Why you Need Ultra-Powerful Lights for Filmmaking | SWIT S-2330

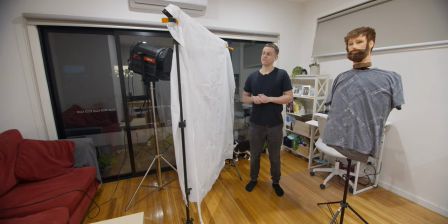Now that we have both our layers of diffusion up, we're going to turn the house lights off and we're going to turn the big light on and see how it looks and we can adjust from there.
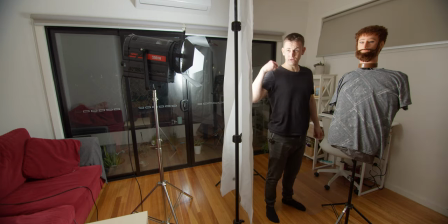What I've done here is I've brought the light further over and the diffusion further over towards the subject,
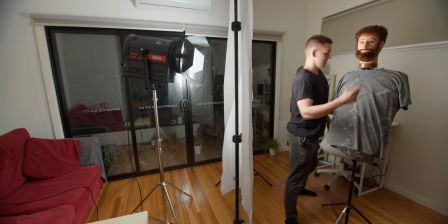but you can see here, I'll come around this way, you can see here
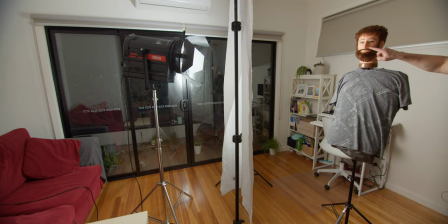that the nose triangle is kind of up. now we want that to sit down and the way we do that is
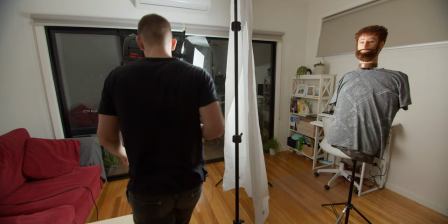by adjusting the light further up and then tilting down.
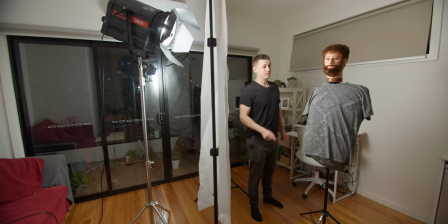Okay so we're getting there now so what we can do now is put a bit of negative fill on
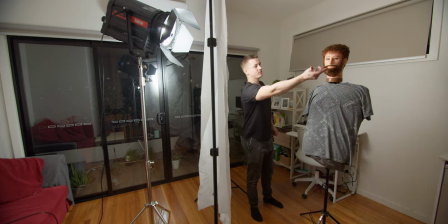the other side just to take away a bit of that rebounded light coming from the other side of the room.
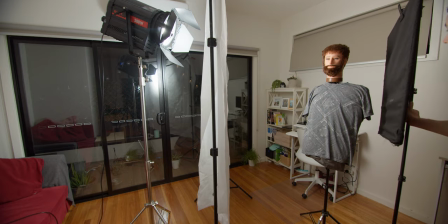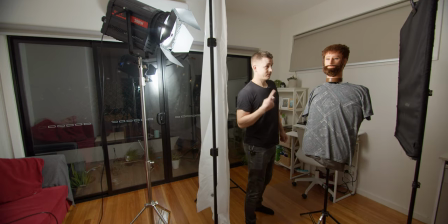Now something to note about the negative fill because this
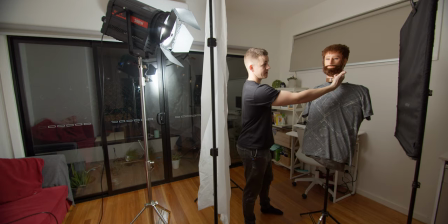side of the face is going to be fairly close to the
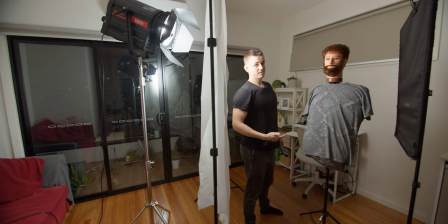end of the frame we can bring this negative fill really really close and eliminate all that extra light let's
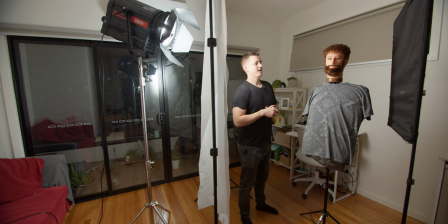chuck the 18 to 35 on and get it framed up and have a look what it looks like
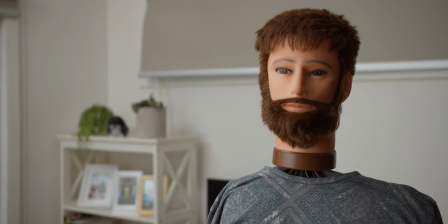now taking a look at the final framing you can see we have the shadow side facing the camera and we also have the lighter side
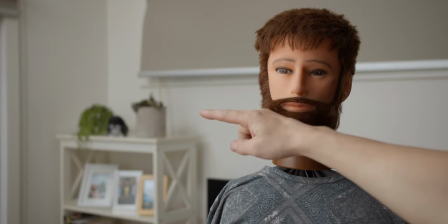appearing that it's coming from the outside through the window
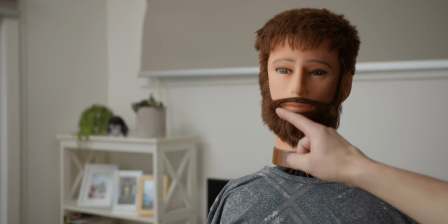there and we have that nice nose shadow here the
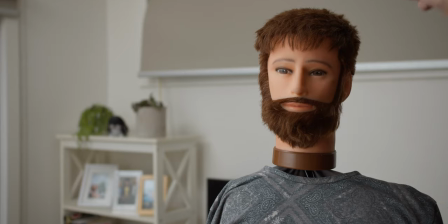Rembrandt nose shadow here and the light is not toppy at all it's coming straight from the side you know a little bit of an angle coming down here but still it's very much a soft side light generally this is what I try and
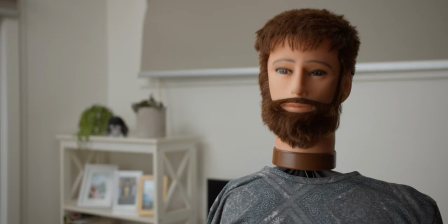look for when I'm shooting, talking in videos, whether it's documentary or it's for corporate video production. I really like to go for a motivated lighting look.
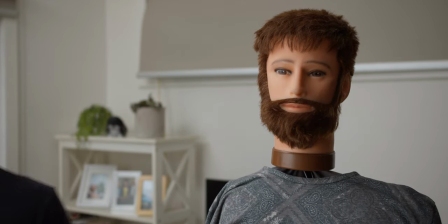And one more thing I want to point out is that we're shooting into the corner of the
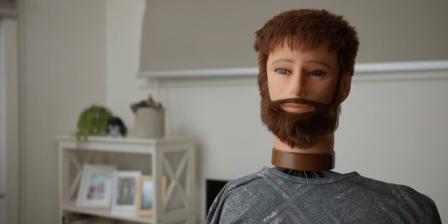room here and the frame is just off where the window is so you can see the the light dark light darker
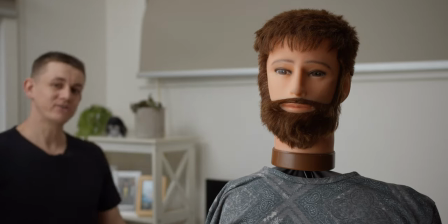look and it just adds a bit of dimensionality to the frame and I think it looks really nice so to wrap things up I'm really happy with how powerful and versatile the light is and if you want to check it out for yourself you can click the link in the description and we'll send you to their website now before I go I'll let you know I've got a couple more reviews with their products this is wireless system which is really handy and monitor I mean come on look at this it's like a baby pelican case that comes with the monitor like no no other companies are doing this so yeah check the link in the description and I'll see you in the next video